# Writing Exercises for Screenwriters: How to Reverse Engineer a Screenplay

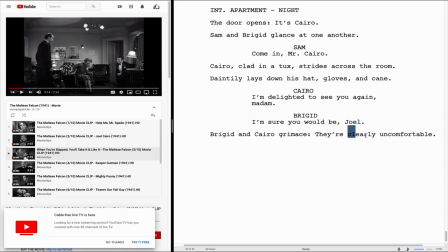But by saying they grimace, and the reason they're grimacing is they can clearly appear visually to be uncomfortable, then that's something that's more in line with visual storytelling. But I'm not happy with this either.
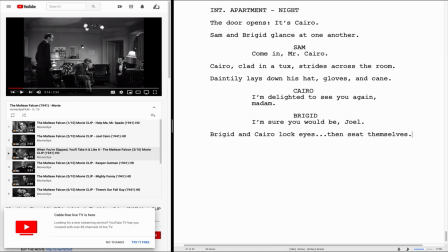We could also do this. Rigid Cairo, lock eyes, dot, dot, dot. Then seat themselves. That kind of gives the impression that they're squaring off, staring each other down. Let's go with that for now, because we can always go back and change it, remember?
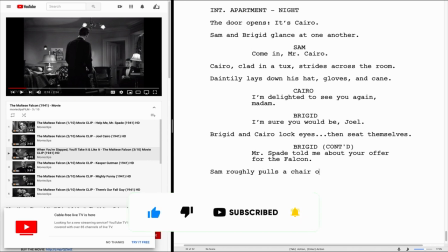So now he's showing that he's pointing the chair over. But we're showing how he's doing that.
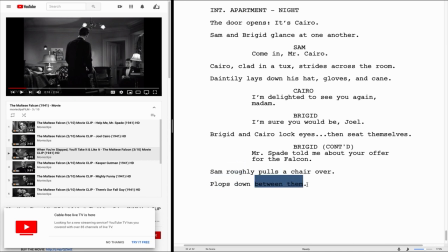And instead of just saying he sits down, he plops down. The most important thing here is that he is between them, because that's kind of the whole point of this scene, is these two are trying to do business with him, and he is acting like the third party and the protector in this story, so him sitting between them is also part of that.
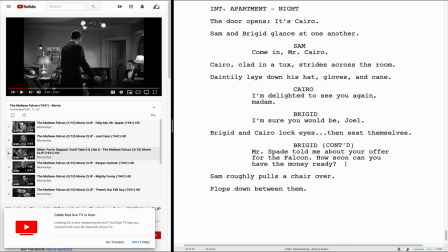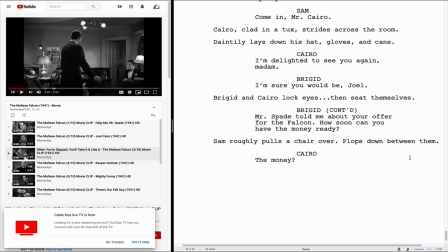Now, since we also have Cairo, who is doing something, which in directing this is what we call business, so the way an actor moves around on the set is blocking, And then something that the actor does during the scene, typically with their hands or something in front of them, it's called business.
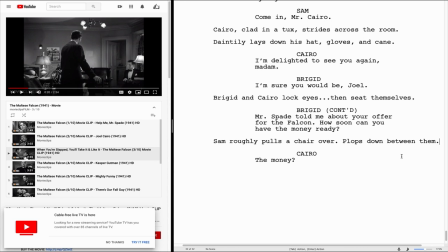And him pulling out the cigarette and putting it in his mouth and lighting it, that's all business. That doesn't have to be too explicitly stated in here. We just want to mention it once or twice, and then we don't have to mention it again, because that's something that's going to be decided on set with the filmmakers.
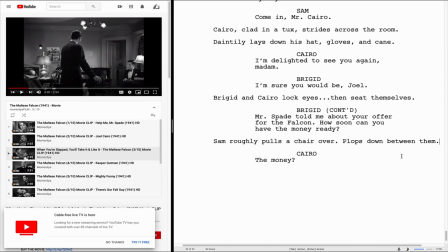So as long as it's just mentioned, it doesn't have to be explained too thoroughly unless it has some kind of narrative importance.
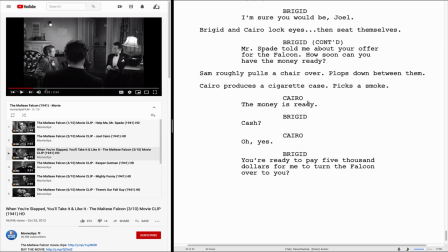it's okay for them to have all this dialogue back and forth because now they're getting more into the main conflict of the scene which is them hackling up with price and figuring out how much the other person knows about the falcon and things like that so since this is kind of the point
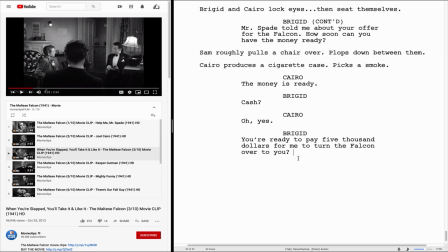of the scene we don't have to break this dialogue up very much now
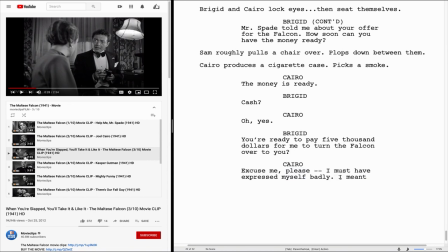first i want to focus on getting down this exact line that he says and after we get it down we'll go over how we can represent the emotions behind that line, if we need to, based on how he delivers it or what he's doing during that moment. The reason why I say we might want to focus on that is because the film over here went from this shot,
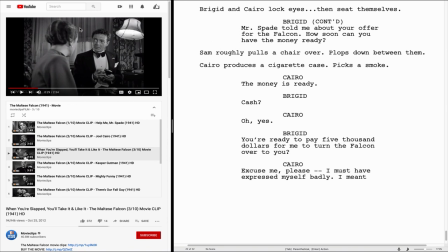showing all three of them, to this shot, meaning that this moment is now more important to Cairo. Now that's more going into the directing side of it and not the screenwriting side of it, and by doing it this way we're kind of reverse engineering and taking meaning from the director and putting it back into the script,
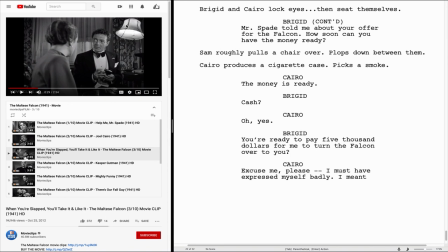but I think that's okay since this is for learning purposes and also since the screenwriter John Huston also directed the film. I am going to change this so that we can have a little more tension here.
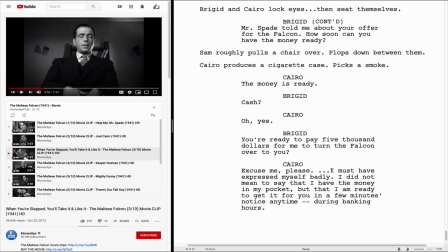Excuse me, please, and then we can have a pause here. Now just because I write this doesn't mean that the actor is necessarily going to put the pause exactly right here. This is just more to express the intention behind it. Now some actors actually are going to do that. They're going to make sure that they have a pause exactly right there,
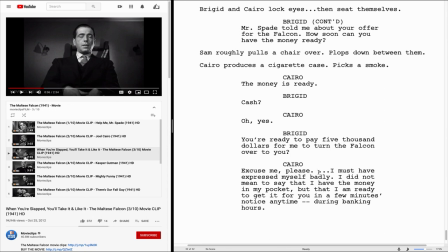but then the performance is going to change based on interacting with the other actors and actress and direction.
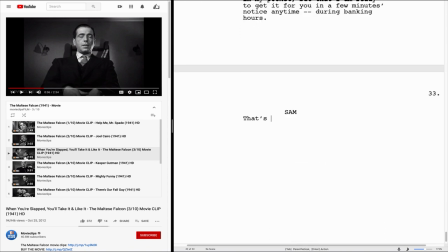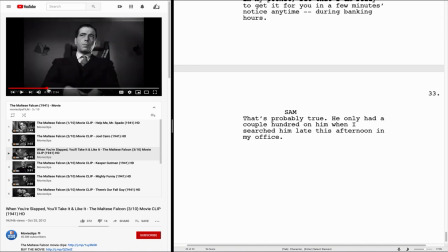Now did you notice that smile right there? Humphrey Bogart is like kind of intimidating Cairo with that.